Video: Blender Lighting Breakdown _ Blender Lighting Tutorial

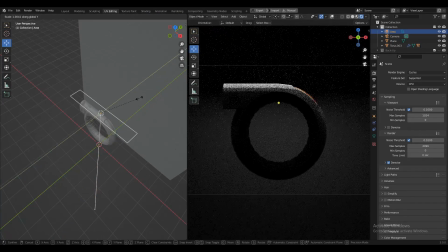0s
In this blender tutorial, we are going to break down the lighting and the rendering setup to achieve this result.
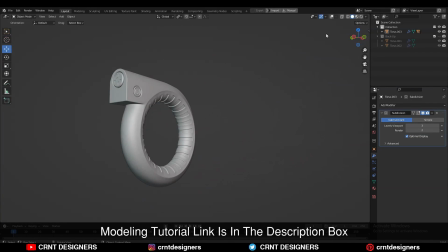5s
You can see this is the simple model I have created and you can see it's topology also.
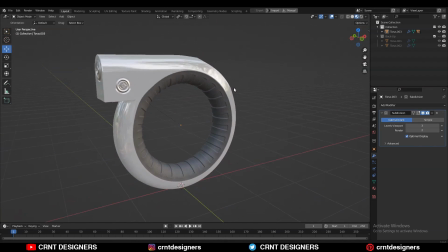10s
And I have given the simple texture to it and I have used the substance painter for texturing it.
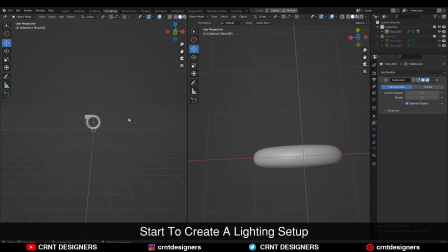15s
Now we will start the lighting setup for this.
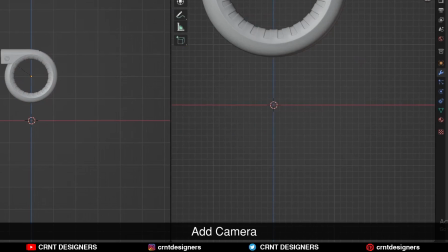18s
So just move this object little bit up and then add a camera and now you need to compose your scene. scene.
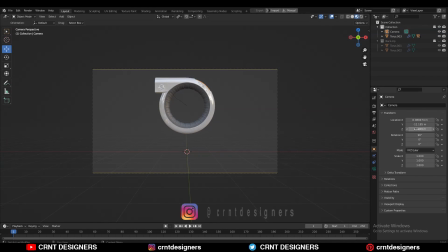25s
You can use the different composition guides to compose your scene. My camera is in the front direction facing toward the object and I am using the center rule.
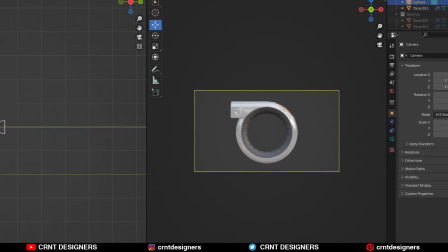37s
I am keeping my object at the center of the frame of the camera. And then change the cylinder engine to the cycle.
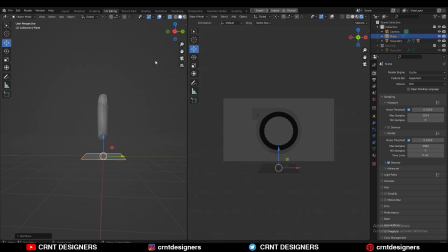46s
After that you need to add one plane to create the background.
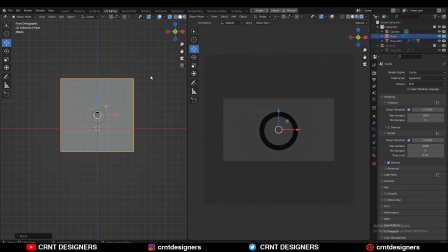50s
Scale the plane and give the right position to it as like this then go to the shading tab now you need to go to the world shader type
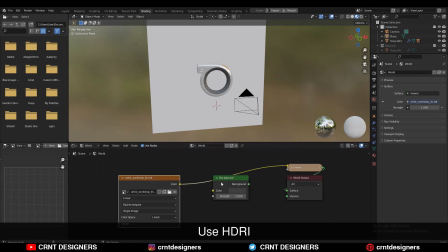59s
so add the environment texture and here you need to use the HDRI then you can see the render view here then go to the world
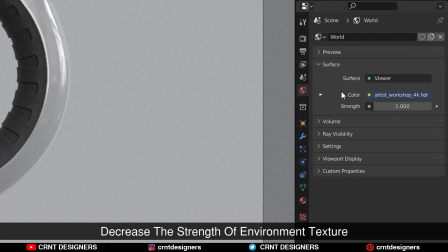67s
properties and decrease the strength of your HDRI completely to the zero
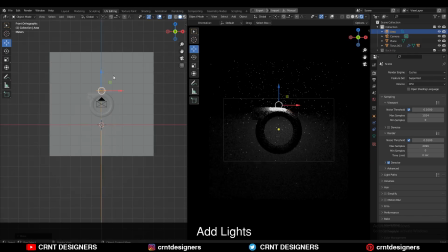72s
then you should start to add the lights and this is like a very important thing.
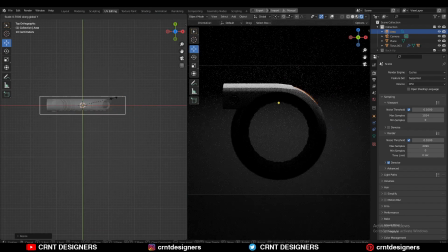77s
Adding the lights in a proper way to achieve that result.
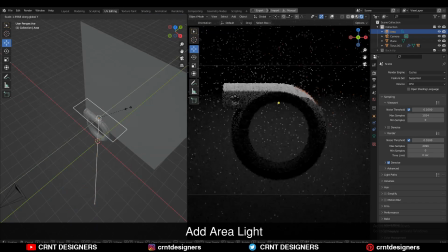82s
First I have added simple area light and take it on the top of your model and just scale it.
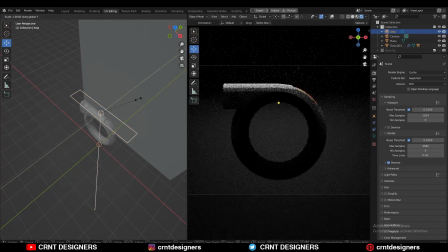89s
That light shows the form of the model from the top.
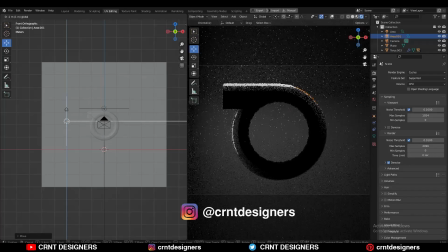92s
It's like the curve form and you can see the curvedness of that model just because of that light.
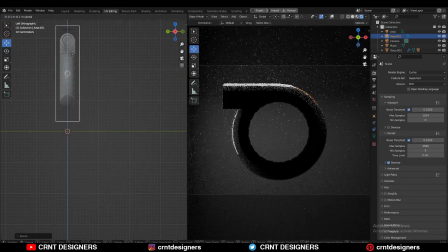99s
I want to show the form of the model with the help of lights.
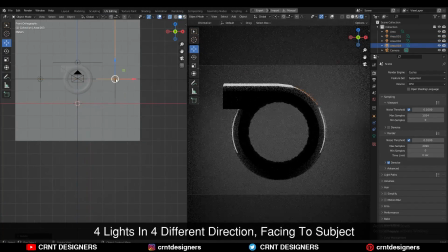104s
You can see I have added four lights in four different directions facing
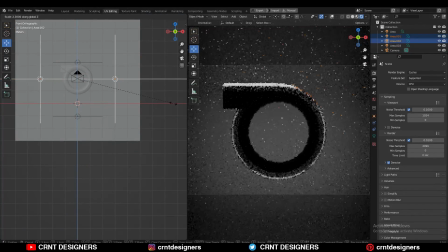108s
toward the object and these lights help us to understand the form of the model. As I started to scale these lights this circle is getting complete and I'm getting that circle ream design at there.
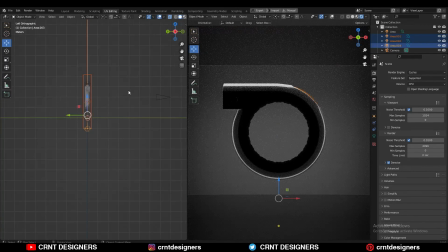122s
So that's why you need to adjust the scale of the lights in this way to achieve the look you want and then add the lights wherever you want
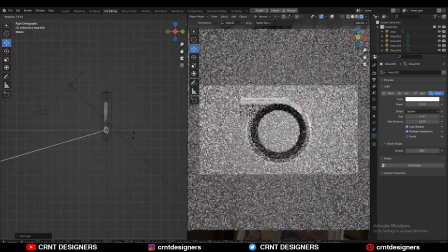131s
and you feel that here should be lights to add more brightness to add more exposure it is all about playing with the light then you
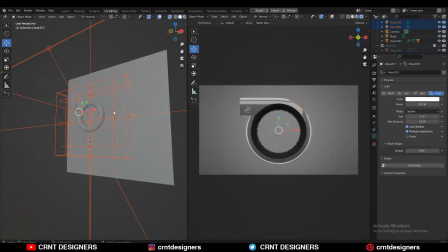139s
can select all the lights and you can adjust their power and you can and see what's look good for the render and here you can see the intensity
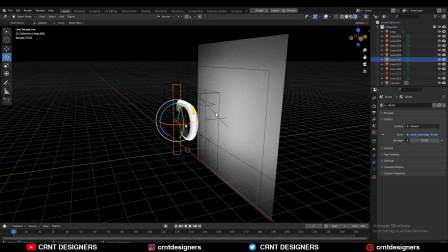148s
of my environment light is completely zero just i have added lights and i have created this lighting and rendering setup if i turn off all
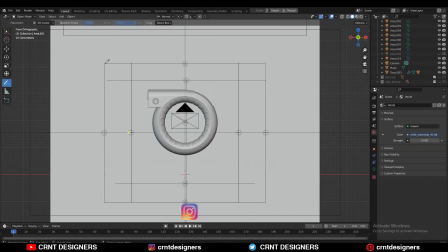156s
the lights then you can't see anything at there you can see the way I created this light setup this light goes like this then this light goes like this then here is another light
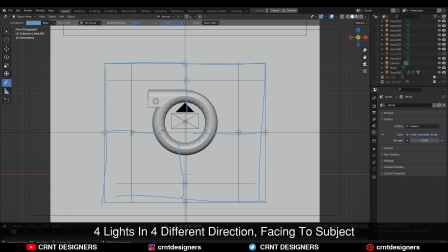171s
means I have added lights in four different directions facing toward the object it is all about playing with the
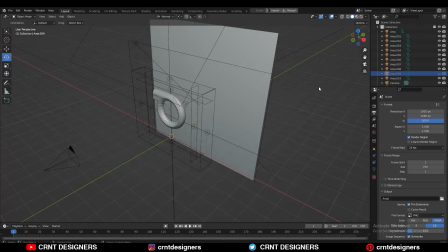180s
lights as much as you can to achieve the different result so that's it for today thanks for watching if you like this tutorial then hit that like button and subscribe to channel bye bye so next video take care in